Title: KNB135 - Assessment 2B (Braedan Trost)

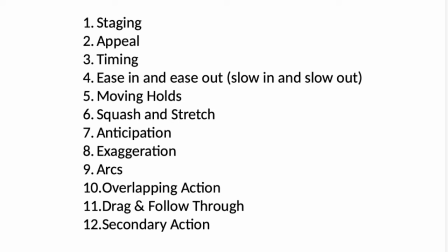0s
In this video, I will show two exercises, the cartoon character jumping over a gap and my character's unique walk cycle, for the purpose of demonstrating 12 fundamental principles of animation.
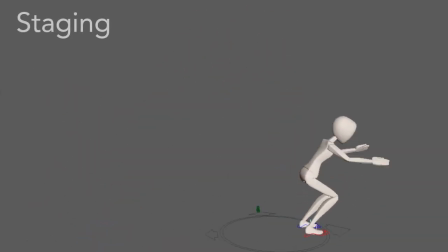10s
The first is staging, which refers to the presentation of what is happening on the screen so it can be clear and concise to the viewer. This is done by controlling aspects such as camera angle, timing, and position. Here we can clearly view the character jumping across the screen, which is what I needed to present for the assignment.
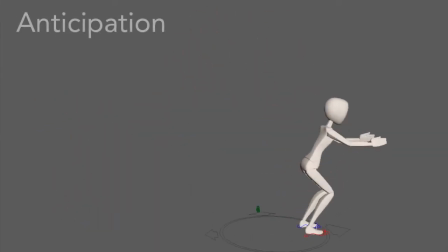26s
Next is anticipation. This is when an object or character has a movement that indicates the following one, boosting the realism and opening the door for other principles that I will explain later on, such as squash and stretch or exaggeration.
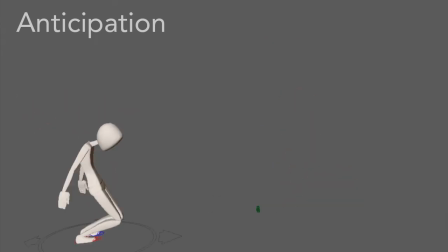37s
Before my character jumps, they crouch down very far to show the viewer the energy it's building up in the form of a large jump. When it begins its jump, my character ascends upwards slower at the beginning compared to the highest point.
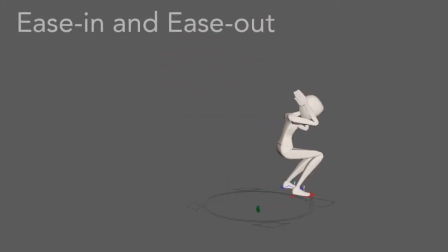49s
This was my attempt at the next principle, ease in and ease out. These motions are at the beginning and end of animated movements,
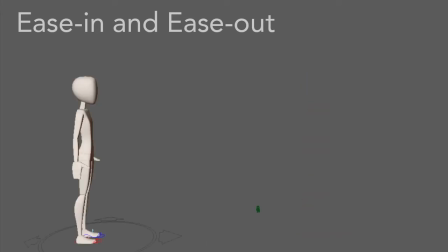55s
so they appear smooth to the eye and reflect lifelike motions where an object will gradually accelerate and slowly decelerate when coming to a stop.
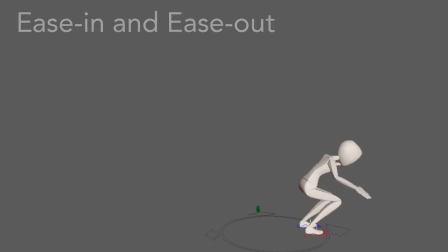63s
Once my character lands, he slows down before standing back up. After that is moving holds.
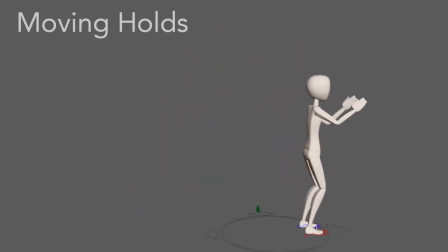68s
These are subtle movements in your character's key pose to give it a more lifelike performance. These can be done before and after the motion.
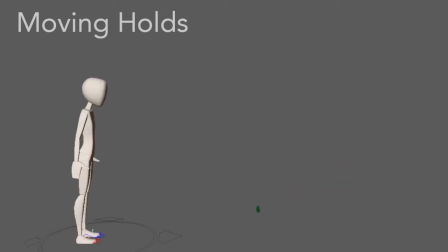74s
In the jump, it slightly leans forward before launching back to gain momentum, as well as at the end when it swings its arms.
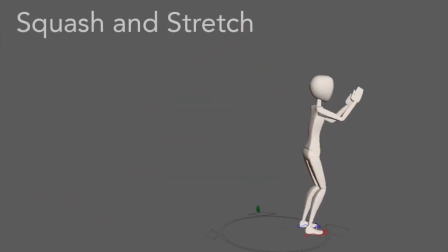80s
Next is squash and stretch, where objects and characters' appearance will look more flat or long to exaggerate either speed, weight, mass, or momentum.
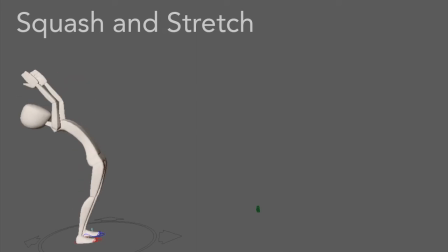88s
My character clearly stretches and squashes abnormally throughout its jump to appear like a cartoon would, as well as the height and length of its flight.
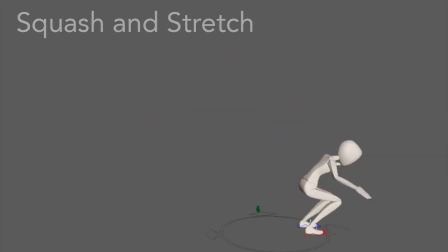94s
The speed of a character's actions can also be altered for an effect on the viewer, a principle known as timing. This can be done by removing and adding frames, such as during the overall arc of the jump. This demonstrates that the movement purposely bends the laws of physics to appear either funny or visually interesting.
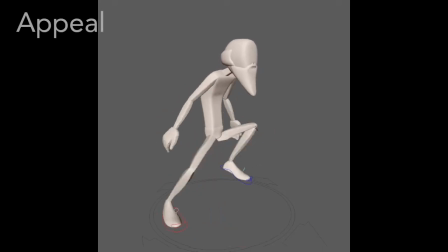109s
Now moving on to the unique walk style. One principle is appeal, which is simply how aesthetically pleasing the animation is to the eye.
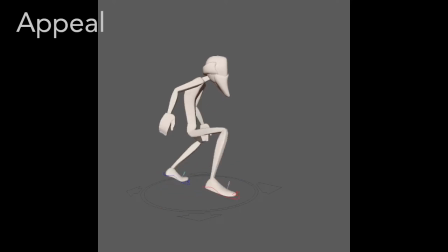116s
It is crucial for attention-grabbing character movements and performances.
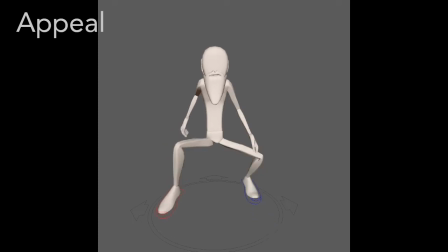119s
My character's low stance and protruding knees are strange enough to be eye-catching, however I don't enjoy looking at it as it is rather robotic and stiff.
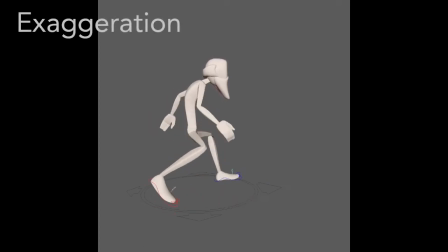126s
Another principle is exaggeration. This is when poses, movements, or facial expressions are overly emphasized to achieve a desired effect on the viewer. An example from the walk are the contact poses, breakdown poses, and the character's overall stance and proportion.
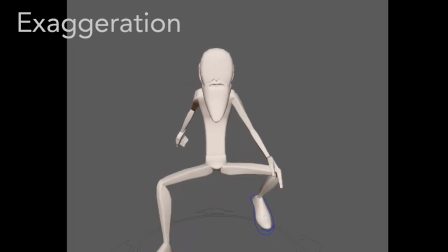139s
A character walking towards you with bent knees could be creepy, but an old man walking quickly towards you with extremely bent knees becomes very creepy.
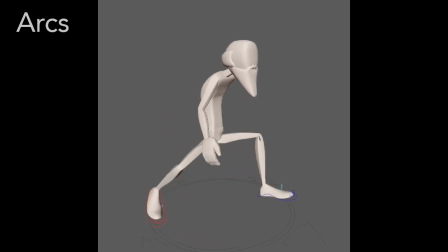146s
The next principle is arcs. All natural movements are circular, so it's important to animate motions that smoothly follow a realistic looking arc.
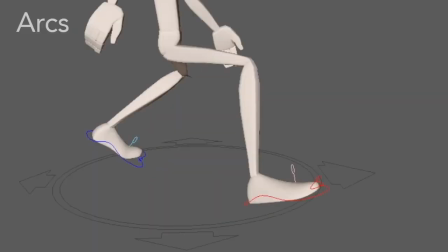153s
My character's feet and knees, for instance, move in somewhat smooth flowing arc to sell the fact that it's walking forward.
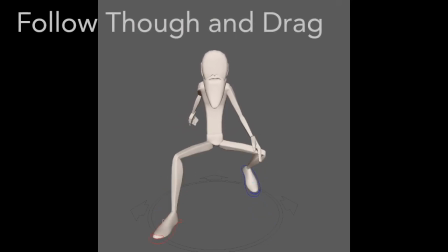158s
Then there's follow through and drag, which refers to how limbs or other external parts of the body interact if the body either slows down or stops.
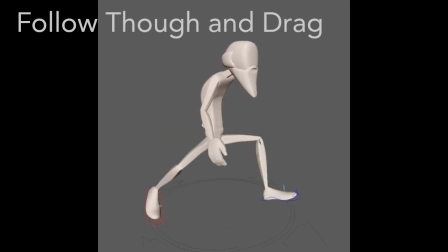165s
A good example of this is how I should have animated the character's beard moving in reaction to the walk.
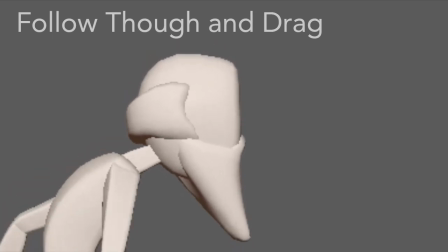170s
After every step, the beard should have dipped down and back up. Hair closer to the end would have been delayed or dragged behind during its arc to replicate the physics of hair.
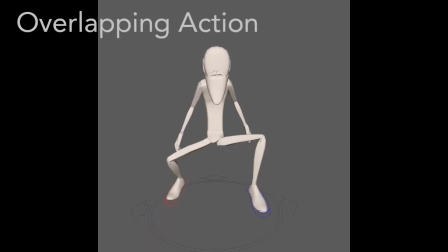179s
Closely related to this principle is overlapping action, which describes the timing between these external objects and the character itself.
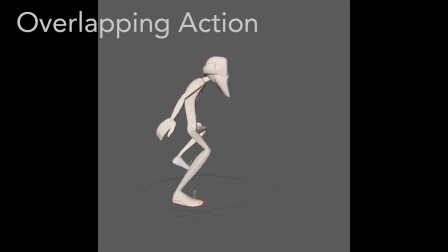186s
A good example are the arms during the walk cycle, which can be viewed as a natural pendulum that swings its individual segments at various speeds compared to one another.
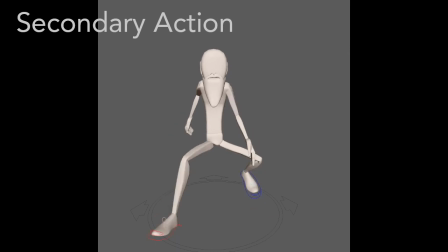194s
The last principle is called secondary action. These are small motions within a character's action that assist with adding realism or other dimension to the viewer. For instance, with each step and arm swing, my character will rotate its hips and shoulders the opposite direction.
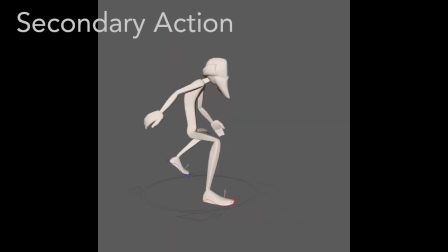206s
This is to replicate the natural function of hip swaying to distribute weight or center of mass between each stride.